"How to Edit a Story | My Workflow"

and how's it going y'all it is awesome to see you tune back in so today we're breaking down how I edit my videos and more specifically how I edited the story together in my recent coffee commercial if you have already watched my behind the scenes video off the coffee commercial shoot you
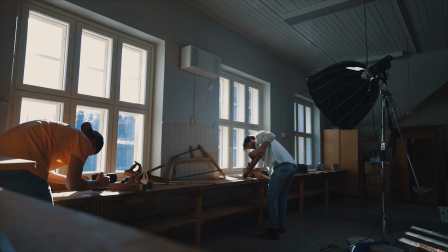[0:18]
might already know that the entire shoot was done 100% in running and gunning there is no script no storyboards,
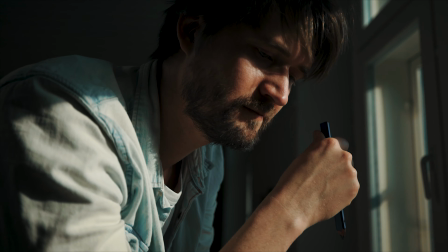[0:26]
no shot list whatsoever. We painted the shots and the story together as we moved along.
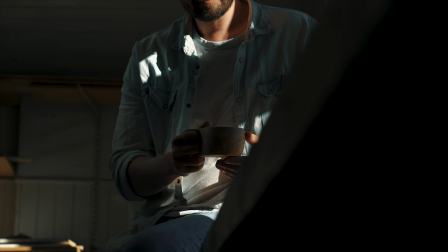[0:31]
So this video is something that was entirely put together in post in the edit. By the way, this won't be an in-depth edit tutorial where I teach you how to edit or how to use Adobe Premiere,
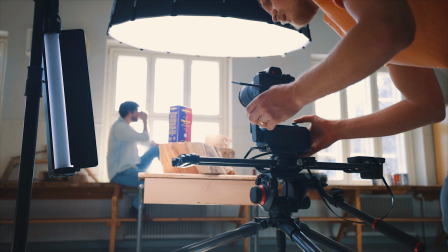[0:43]
but a walkthrough of my timeline to show you my thought process behind the decision making that went into putting the story together.
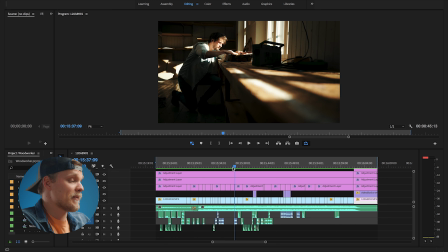[0:51]
So like you already might have guessed, I edit all my videos with Adobe Premiere and this is the timeline for my coffee commercial. Let's quickly go through what's what. So up here is where I have all my visuals put together.
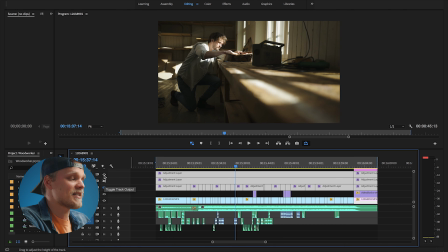[1:04]
Above them on these adjustment layers is where I have all my color creating. By the way I also do all my own color creating and have a lot pack that you can also check out with the link in the description.
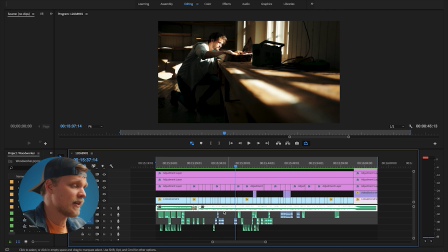[1:15]
Down here under the visuals is where we got the track that makes up the song for the video and these short little tracks below our song are our sound effects. So, when I first started editing this project, when I start to edit any project, I always start by just hammering down my favorite shots from that shoot down on my timeline. I do this even if the entire shoot has already been scripted, written down, storyboarded, shot listed beforehand. The first cut never looks like the one we're looking at right now. The first edit that I put together for this was actually 1 minute and 40 seconds long.
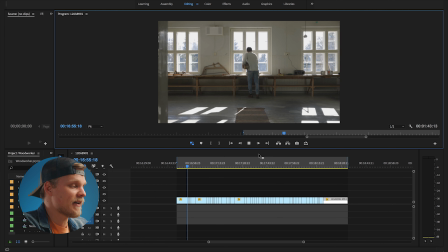[1:51]
At this stage, I never want to play with sound effects or music or add any effects to my shots,
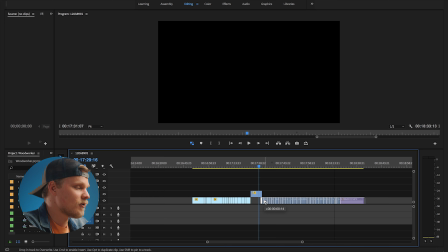[1:56]
but have them play out from the beginning till the end, so I'm just looking at a long rough cut. I do this because I feel like that way I can see how my shots play together, how they play on their own, and how I can start shaping my story together. It doesn't matter if I'm editing a 15 second long ad or a longer one as I did right here.
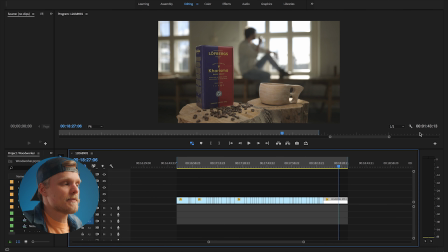[2:17]
Breaking down a long or rough cut first just helps me visualize the videos I am after. Till a few years ago I used to do this other way around where I would try to edit my feelings together on one go to the music and without seeing the bigger picture first.
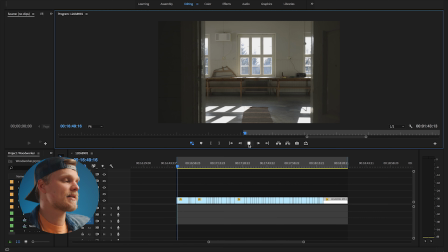[2:31]
Doing it this way where I lay down a longer rough cut first really helps me see the full story and I feel like I'm getting more out of the footage I'm editing.
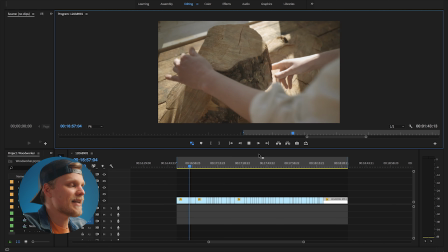[2:40]
Adding music and sound design always comes in afterwards and that is because I want the visuals to talk for themselves.
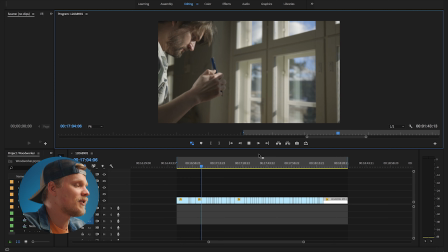[2:46]
Not that it would be a bad thing to have a song already in mind that you know you're gonna use, but I just never want to be too influenced of the track we are adding into our edit. And don't get me wrong, the song you use and the sound effects you add to your shots are super super important, but they are there to support the visuals and not the other way around.
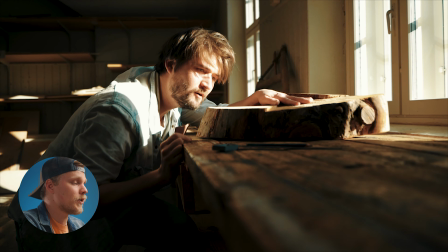[3:04]
The motivation of this commercial was about a woodworker who's hand crafting a wooden coffee cup together so he can enjoy his coffee in the moment.
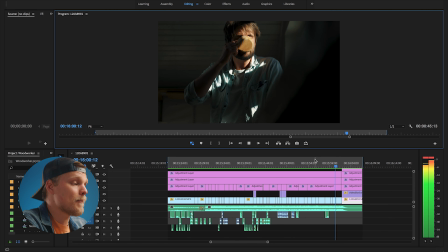[3:12]
And the way I built this edit to that That moment breaks down to three parts.
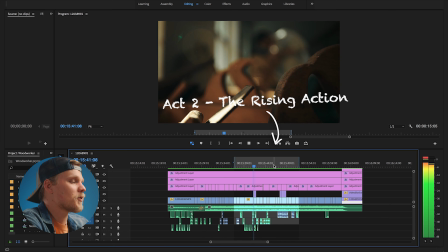[3:16]
Act 1, the set up, Act 2, the rising action, and Act 3, the climax. I wanted the film to start slow and really just showcase the space we're in.
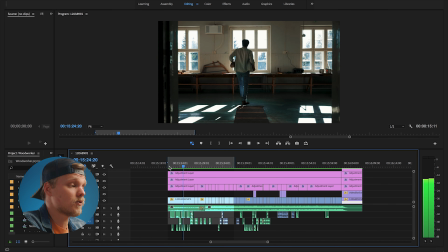[3:26]
Take my time with the first shot as our actor walks towards the table and sets down the locks he's carrying.
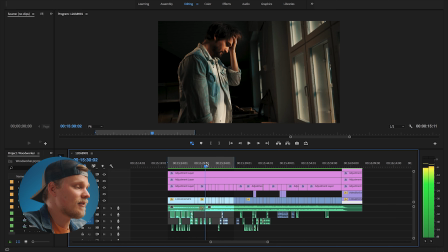[3:32]
Then as he hits play on that cassette player and looks down at the locks on the table, we know he sees an opportunity to create something.
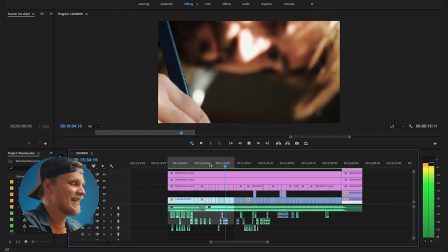[3:40]
With a couple of quick shots of him drawing, we support the mood him planning this all out in his head that then leads to the final moment of him
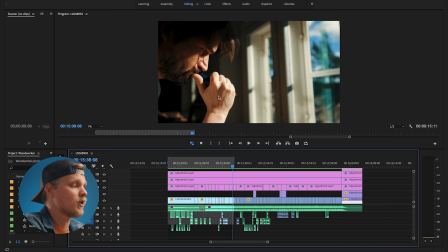[3:48]
leaning on his pen for the last time before he goes to work and the film would move full speed ahead. This first act is exactly 15 seconds long and it takes one third of the entire film.
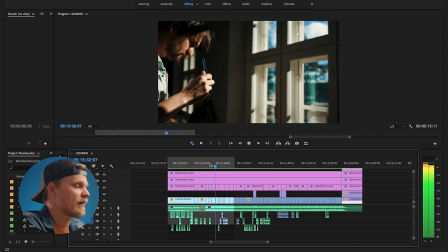[4:00]
The main purpose for it is to set the stage, give an idea who our character is and to set the adventure of the film in motion. And after I was finalizing the edit, I then realized I could emphasize that moment,
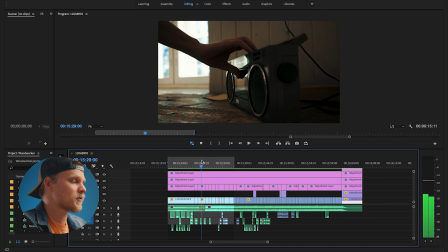[4:13]
that call to the action moment with that cassette player to set the score to rise from the background music that it was as he hits play.
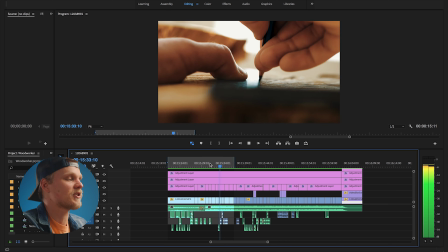[4:21]
Now it is almost like the viewer is now listening to the music with the character. Creative ideas are flowing and leading us to act two.
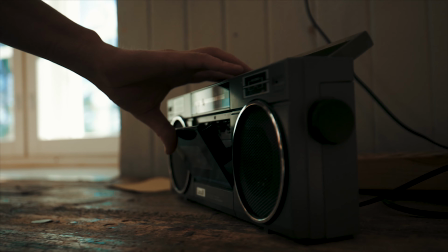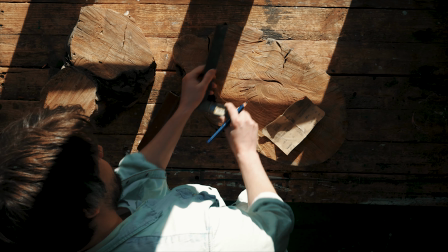Act two, the rising action. This part was all about the pursuit of the goal.
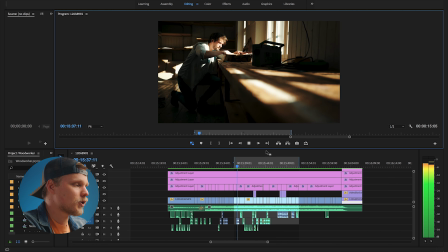[4:48]
The journey of crafting that coffee cup. Building an intriguing sequence that shows different parts of woodworking in motion.
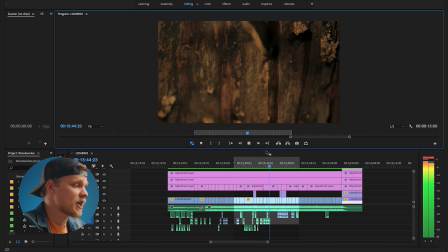[4:55]
This sequence of shots is pretty straightforward. Choosing the right shots for this was easy to do from that long rough cut I showed you earlier.
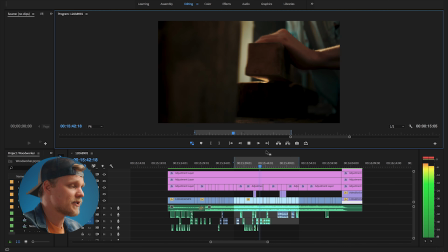[5:03]
Each task he does, I wanted to cover with two shots to give a better understanding to the viewer what might be happening without revealing too much.
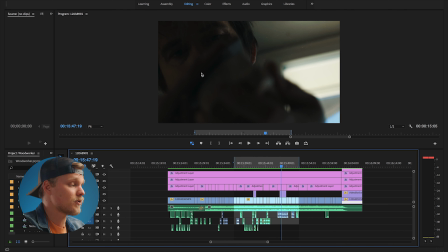[5:11]
I still didn't want to show the audience what he's actually making, but to keep that hidden.
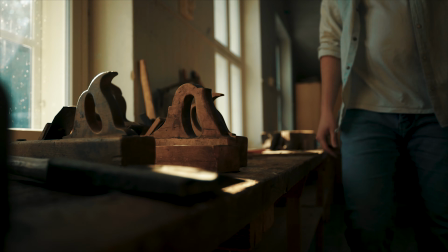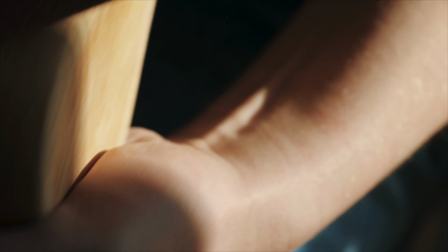At this stage, we see that our character begins to understand and realize what he needs to do and how he can achieve the goal he's after.
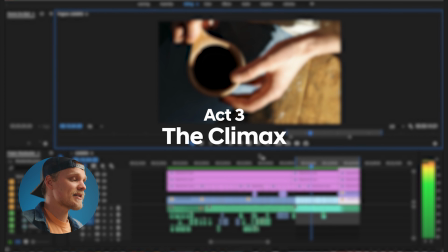[5:38]
So why show that and not to save it for later for the climax? This is where the audience sees that wooden coffee cup for the first time.
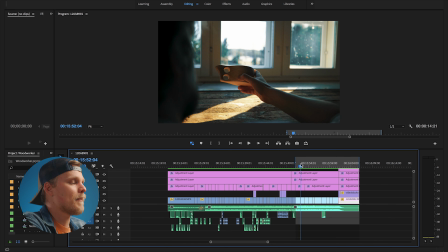[5:45]
We start with an over-the-shoulder shot revealing the cup. Our character admires the results of his work as he spins the cup in his hands. This is also the first time the viewer might have an idea what this commercial is about. Though the showing of the cup was a pre-climax. But to show the reason behind all the action and motivation to build the cup in the first place comes when we reveal the shot of the coffee.
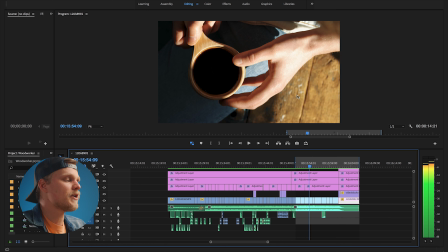[6:11]
That's our climax. Before he goes for that first sip though,
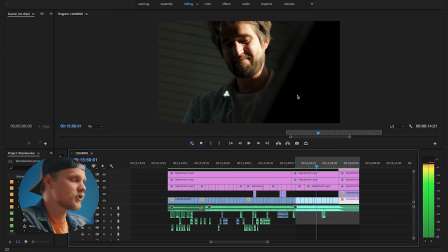[6:15]
I wanted to stay on his face with a few more shots to really show the emotion he has for this moment he had worked so hard for.
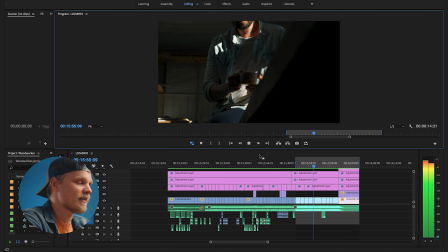[6:23]
Also to show the viewer that the dust had settled and our character had reached his goal.
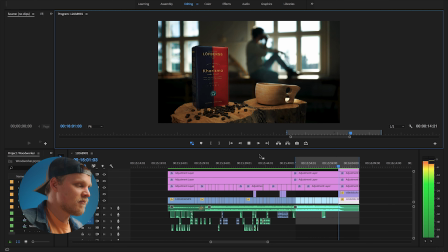[6:29]
Cut to shots of him enjoying the coffee. Cut to revealing the brand behind all of this.
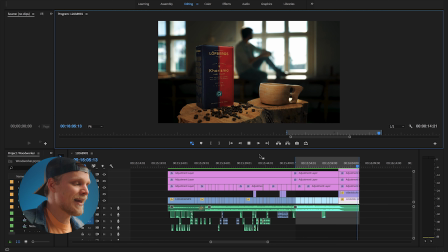[6:34]
Giving our commercial a proper ending and understanding.
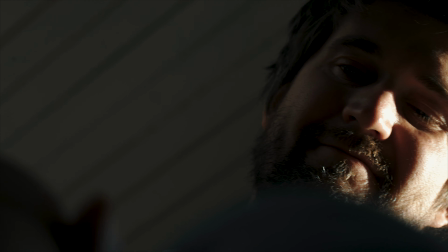Anyways, that was it for this video. Let me know in the comment section below if you want to see more editorial breakdowns like this. Thanks again for watching and as always, I'll see you guys again on the next one.